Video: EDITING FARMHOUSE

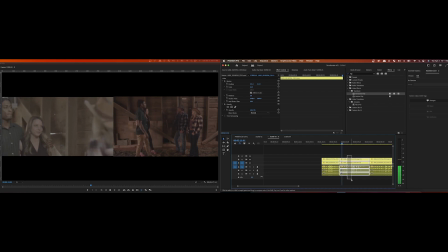53:45 Well, look what we have here.
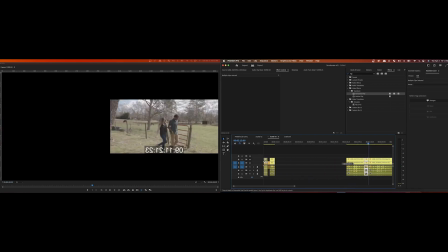53:51 That's basically the same gist.
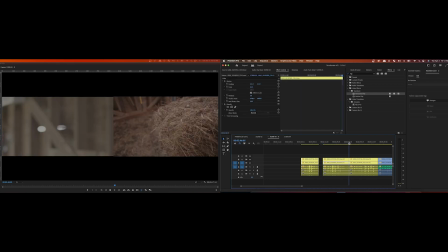53:58 What's this one?
Well, look what we have here.
Is that the end of all those? Let's look at the next one.
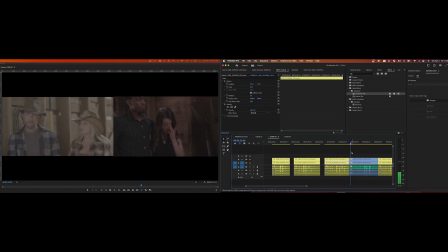54:17 Well, look what...
Yes. Because everything else is just cross shots. So that's what we'll do next. So we have three choices, three options. It's just a matter of seeing what we think works best.
Well,
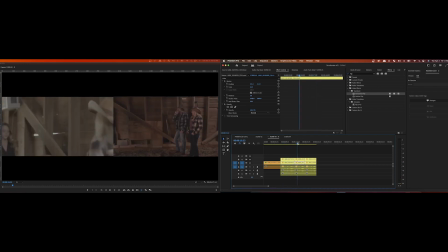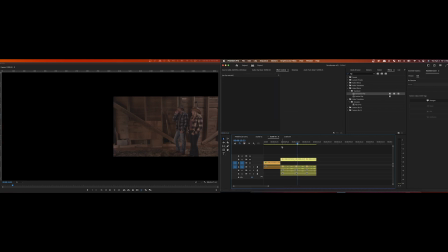54:41 I'm not even going to worry about those. Let me pull a cheaty. Copy that. Pop these. Nope. Stop. paste.
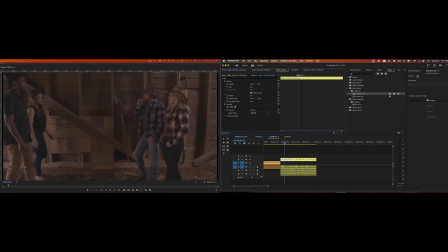55:01 Is this too big? Yeah, because some... All right, so one of the cameras was 4K, one of them was 6K, and they shot... But see what I'm talking about, the aspect ratio is a little bit different, so... we're going to do that.
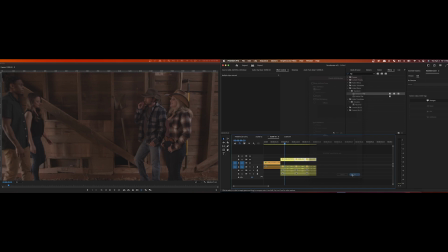55:19 And you see me moving quick through, but it's just repetition of the same kind of functions of copying aspects. And again, not everything's going to be perfect. They change angles slightly. I'm surprised these cameras weren't locked off. Whatever. Let's see what we like.
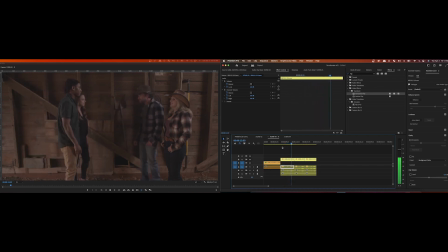55:39 Well, looks like you two are ready to get started.
That's aggressive.
Wow. Look what we have here.
That's a little bit more playful.
Well, look what we have here.
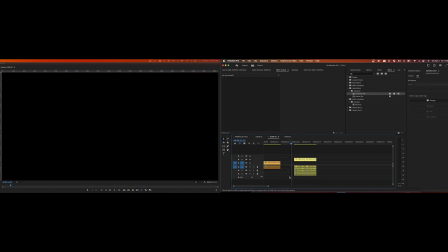55:55 Let's get rid of the first one because it's a little bit of an aggressive take.
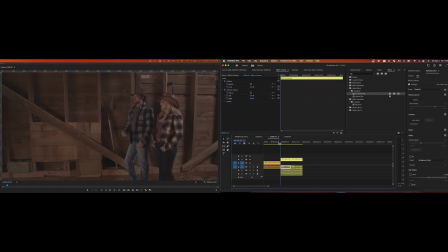56:00 I like the idea of these characters being friendly. It makes the turn later on when they steal everything stronger, I think. Sorry, I'm taking a drink of my coffee.
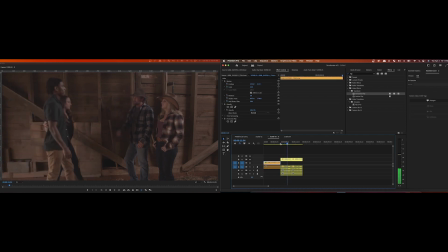56:18 Wow. Look what we have here. Well, look what we have here.
He's eyeballing him, I think, in both scenes.
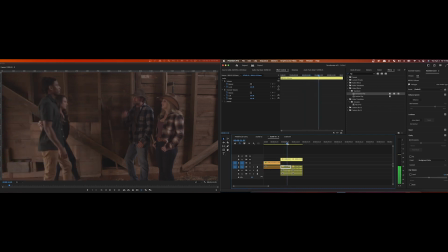56:37 So here he looks at her, looks down. So here he's more focused on her, I feel. He might be looking at him, but I get the feeling.
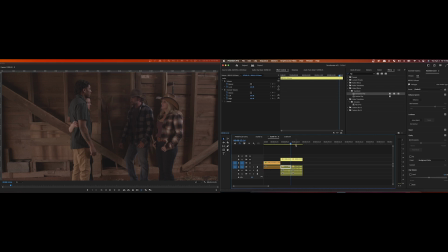56:54 But he's really dark, and here he's lit a little bit better. The lighting's a little bit better, so we may end up using this. They're really stiff.
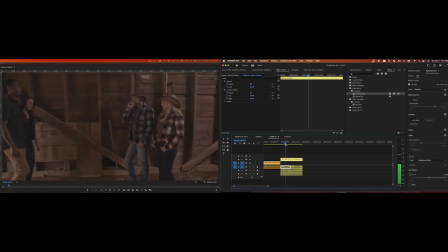57:09 This is they're walking in such look at this, such lockstep over on this side. But I'll tell you right now, we're going with number 3. That's going to be our intro.
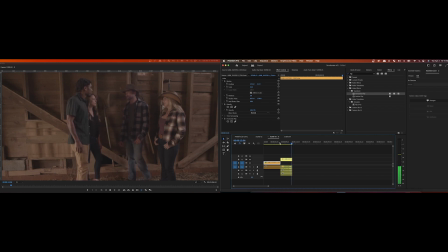57:28 Well, look what we have here.
So that is the start.
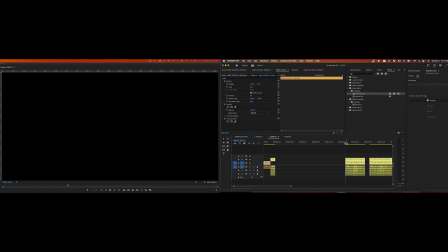57:34 What's next? What's the next one? Let's get to it. All right.
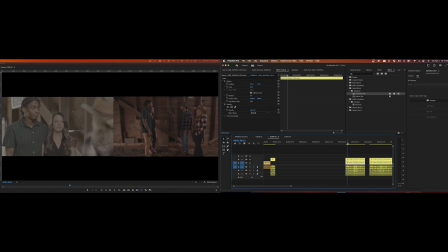57:40 Let's get to it. Let's get to it and all right. Let's get to it.
All right.